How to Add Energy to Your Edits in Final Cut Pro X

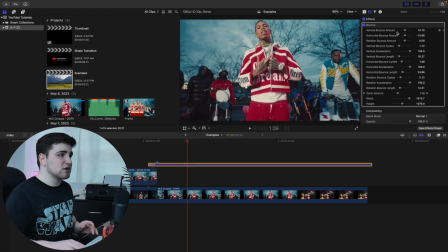[8:18]
This is just a really cool effect. And we can also head over here to the adjustment layer, and of course, adjust the different settings to make it, you know, more intense or less intense. It's completely up to you, or you just want it bouncing vertically or horizontally, or just want it rotating. That's completely up to you.
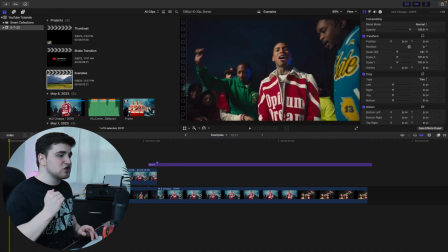[8:31]
You can of course go through and adjust the different settings. This is just a really nice camera shake preset pack.
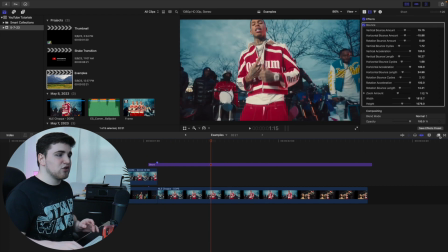[8:37]
And instead of like applying different presets, this is there only really is like one bounce animation. As you can see, there are a whole bunch of other really cool like effects, but this is just the only one that I would encourage you to use, and then just simply adjust the different settings. And as you can see, this just looks really cool. The freeze frame comes in and the whole screen just shakes.
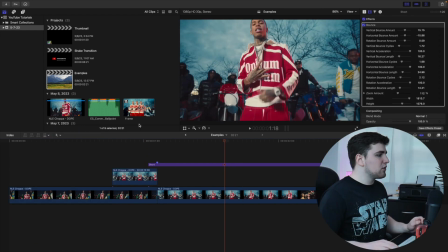[8:56]
It's just a really cool effect. Now last thing we're gonna do is gonna head over here to titles and generators.
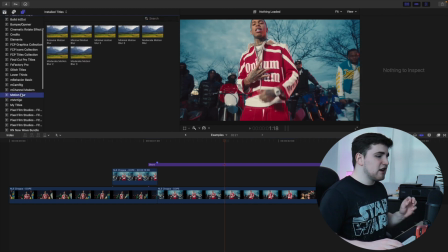[9:00]
We're gonna go over here to motion blur. Now this is a free plugin also from Ryan Nagel.
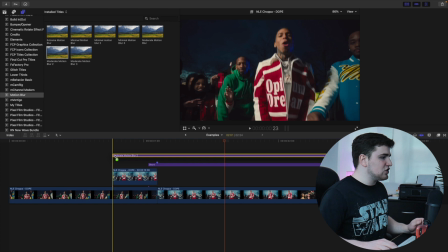[9:05]
So what we're gonna do is we're gonna take moderate motion blur, we're gonna place it on top of the adjustment layer, and you can have it like layering the entire adjustment layer if you want.
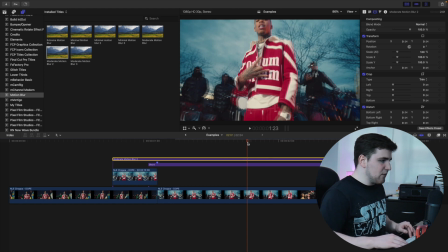[9:13]
But maybe we'll go something like this, and we're just gonna go ahead and trim the motion blur. So basically just, you know, it's completely up to you, but probably, you know, you definitely want the motion blur on top of the freeze frame, and then maybe like the first half of the camera shake, because it's not, the camera shake isn't the complete length of the adjustment layer. It's only the first like maybe 20-30 frames of the clip.
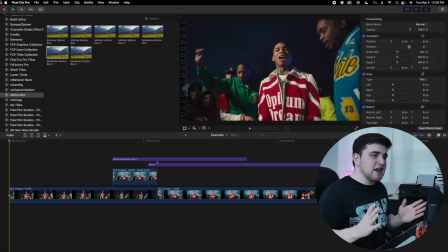[9:32]
It's, you know, overlaying. You want to make sure the adjustment layer is long. If you have the adjustment layer really short, it might mess up the animation.
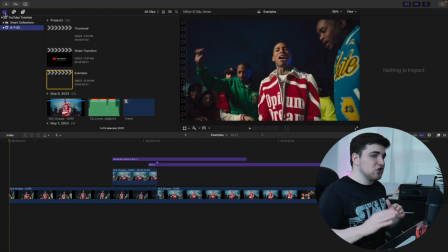[9:37]
So if it doesn't look right, I would try to increase the duration of the adjustment layer. And obviously you also want the adjustment layer to be on top of the complete like duration of the clip, because you're increasing the scale.
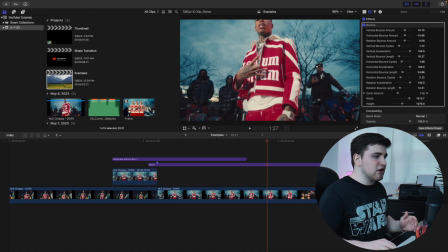[9:47]
So if it's only like the adjustment layer is only here, it's going to be scaled, and then it'll scale back out. So you want to make sure the adjustment layer is completely overlaying on top of clip number two.
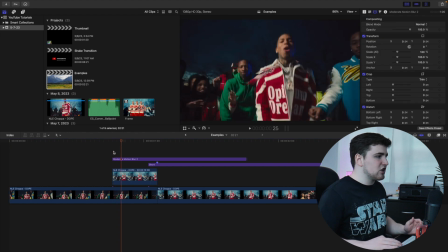[9:56]
So if we go over here, if I go frame by frame, as you can see, there's a little bit of motion blur. So see, there's a little bit of motion blur on the subject.
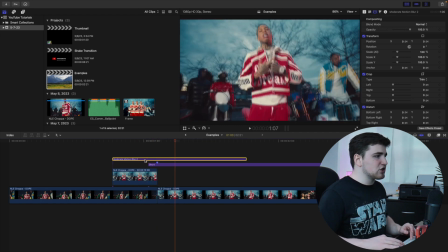[10:02]
If we disable the motion blur, so you see, it just adds a little bit of blur to the actual video. And as you can see right there, it just basically smooths out the animation.
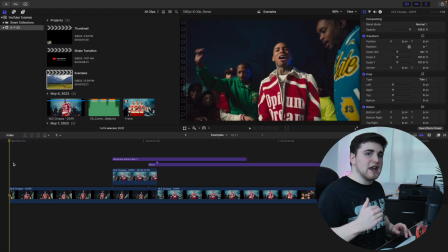[10:09]
Anytime you're doing any kind of animation, any keyframe or anything like that, you want to add motion blur, because motion blur is just going to smooth out the animation.
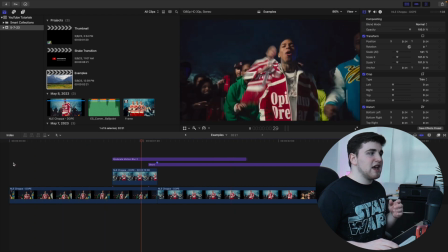[10:17]
Trust me, watch an animation with and without motion blur, and you will notice a massive difference. So as you see, there we go.
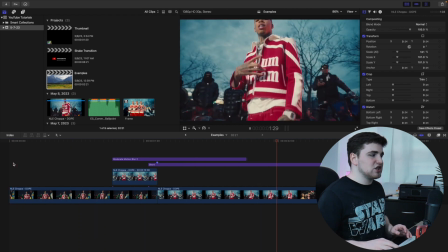[10:22]
There's the effect. This really cool freeze frame effect where the whole camera shakes. It just gives so much impact and so much life to your video.
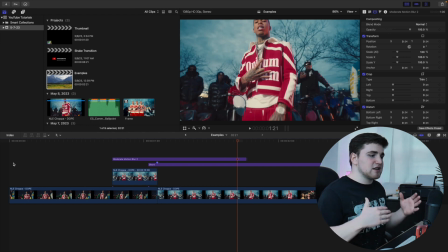[10:29]
And you can, of course, take these concepts, come up with different ideas. These ideas also work in different editing programs, but I just want to show you a really simple way to just add more life and more energy to your video. It just looks so much cooler when the subject is, like, you know, coming, you know, scaling up the screen and the whole screen shakes. It makes the video feel more alive and just gives the video so much energy.
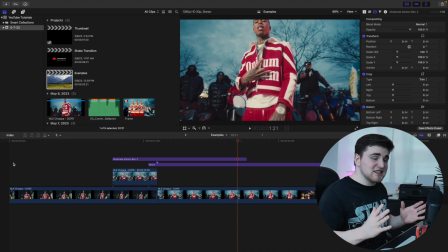[10:48]
I've probably said energy so many times in this video, but I just want to emphasize it. This effect will give so much energy to your video. Anytime you add any kind of camera shakes to your video, it's just going to make the video feel more alive. Anyways, hopefully you enjoyed this video. Hopefully you found it helpful and informative. If you enjoy these types of videos, definitely make sure to hit that subscribe button.
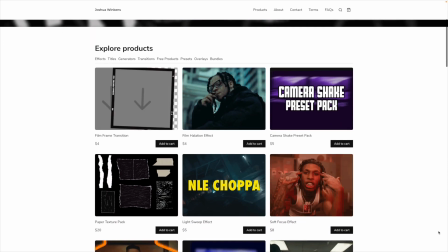[11:05]
If you're looking for some really cool Final Cut Pro 10 plugins, presets, and overlays, definitely go ahead and check out my digital store. Anyways, I will see you in the next one. Peace.